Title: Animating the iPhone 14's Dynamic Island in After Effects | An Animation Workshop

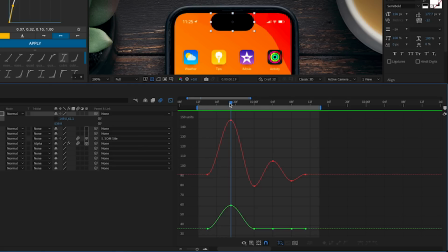16:27 And so it gets hit by the foreground layer, it grows, and it touches the top of the screen. I'd like it to hang there for a second, like the momentum is basically pinning it to the top of the phone.
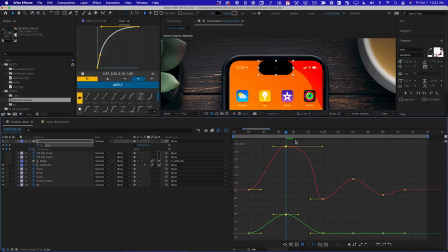16:37 So the way I can do that is by grabbing this keyframe and pulling this handle out so that as we exit this keyframe, it takes a little bit longer for the value to change. So it's gonna feel like it's stuck there a little bit longer. And then it goes a little bit too far because remember, it's gonna end at this value here, but it dipped a little bit too low. Like it had too much momentum carrying it, and that's kind of a physically plausible reason for it to go too far. A lot of what we do as animators is trying to mimic physics in things that don't have it.
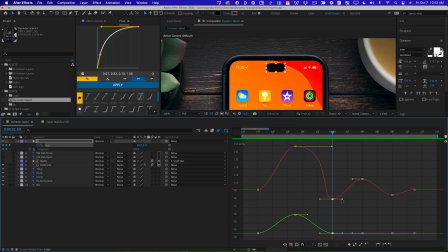17:06 So that momentum will force it to go too low and kind of stick there for a second. So I'm gonna pull out this Bezier handle to make it kind of hang there.
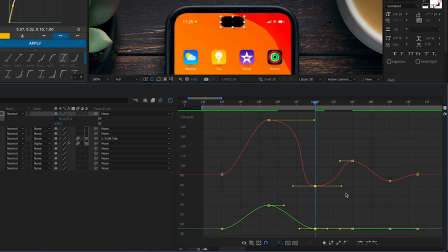17:13 I'm also gonna do one other trick I like to do sometimes. I'm gonna select this one keyframe, and I'm gonna come down here and I'm gonna turn on Auto Bezier. Now, when I do that, it's gonna screw up my easing, so I'll fix that really quickly. But what it does is it locks the angle of these Bezier handles.
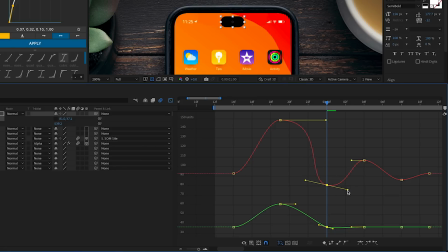17:29 So now if I click one and drag it, it will actually pull the other one and keep them parallel. And what's cool about this is that now you see this curve never actually gets flat. There's always movement happening across this property. And so the effect that that tends to have is to make things feel a little bit springy.
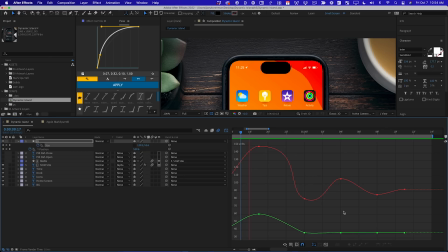17:48 I'll RAM preview and you can see what I mean. It's feeling a little bit extreme, so I'm just gonna make these feel a little bit less wild by compressing the amount of deviation from this final value like this. I'm usually not subtle, but sometimes it's the right thing to do. So the size is feeling pretty good. Let's take a look at Y position.
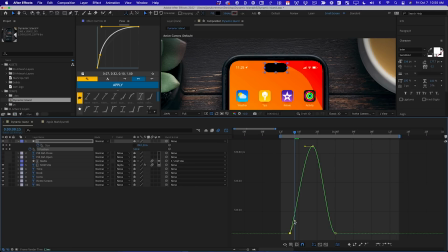18:05 All right, so remember, it gets hit and it should basically pretty much instantly start moving up and then get pinned to the top of the frame. Now, it's actually not moving very much on Y. You can see it's only moving, gosh, not even a pixel. So this isn't gonna make a huge difference, but we might as well be thorough.
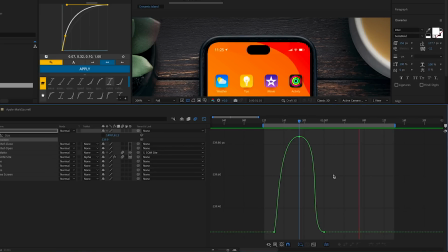18:23 And what's interesting is on playback, what I'm noticing is that it's not actually hitting the top of the frame for long enough for it to register.
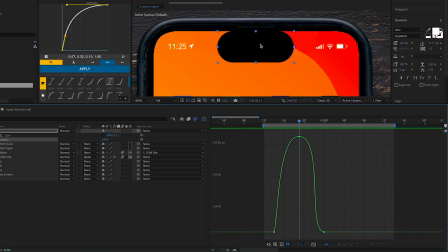18:29 If I go to this frame and I zoom in, you can see it is touching the top of the frame, but when I play it back, I need a little bit more. So what I'm gonna do is adjust the Y position and just cheat it a little bit higher. So now I really get like 2 or 3 frames where it's touching the top of the phone.
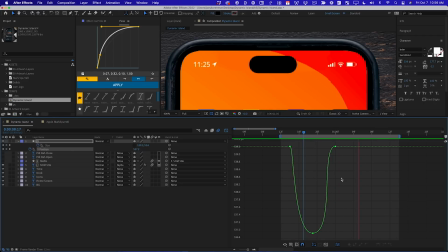18:44 And when I play it back, now it feels a little bit stickier up there. Let's look at the reference and see how we're stacking up.
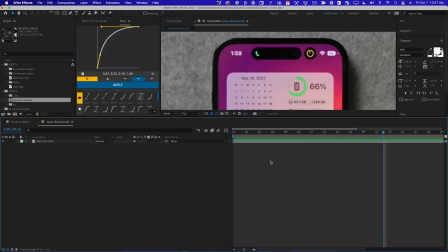18:50 Now, it's always good to check the reference, and when I look at it, I notice ours is way more bouncy than that.
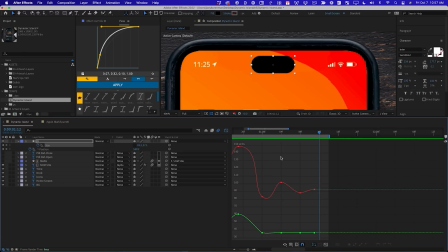18:55 So in trying to be subtle, I failed, but that's okay. It's really easy to change this stuff and adjust it. So it grows, it shrinks down, and the thing that isn't subtle is this oscillation.
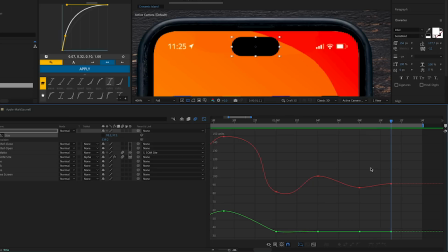19:06 And so I'm gonna be a little bit more precise here. We're ending up with a size of 93.2. Let's just round that up to 95, just to make it a little bit easier to do math. Now on this first overshoot, we're deviating from that by about 10 pixels. I'll make it exactly 10. And so if I wanna minimize this, why don't I just cut that in half?
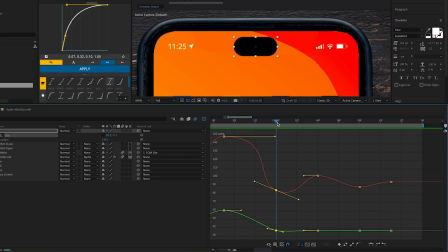19:25 So if we're gonna end at 95 and we're starting at 85, why don't I split the difference and say, no, let's start at 90. Now the next value is about 7 above that 95 number. So let's cut that in half and say 3.5, so 98.5. And then this last keyframe right before we settle into the end, I want that to be really, really close to 95.
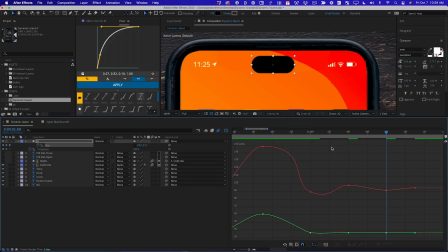19:44 So I'm just gonna make it 92. Now this should look a lot subtler. There we go.
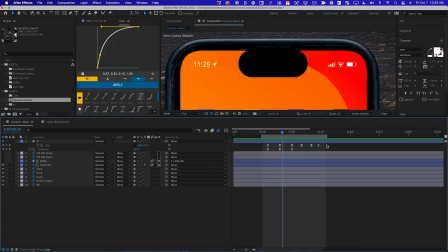19:49 And the other thing we can do is stretch out the timing of this. And I can do that by selecting every keyframe, holding Option, then grabbing the last keyframe and just pulling it out a little bit. That is much closer. And now the only thing that's really out of place is this big snap right there. So let's fix that.
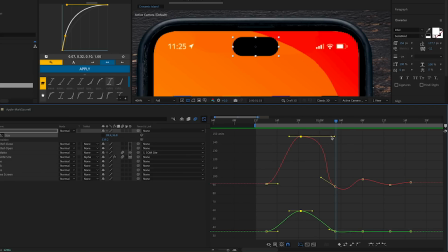20:04 Let's go into the graph editor and figure out what's going on. And that is happening because of how far out I pulled this Bezier handle and how steep this curve is right here. Much better. Now, if you're not used to using the graph editor like this and really understanding the nuances of it and learning to listen to it and let it talk to you,
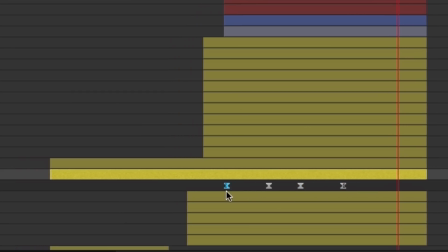20:21 check out Animation Bootcamp. It's one of our most popular courses at School of Motion, and it's basically an animation principles course inside of After Effects.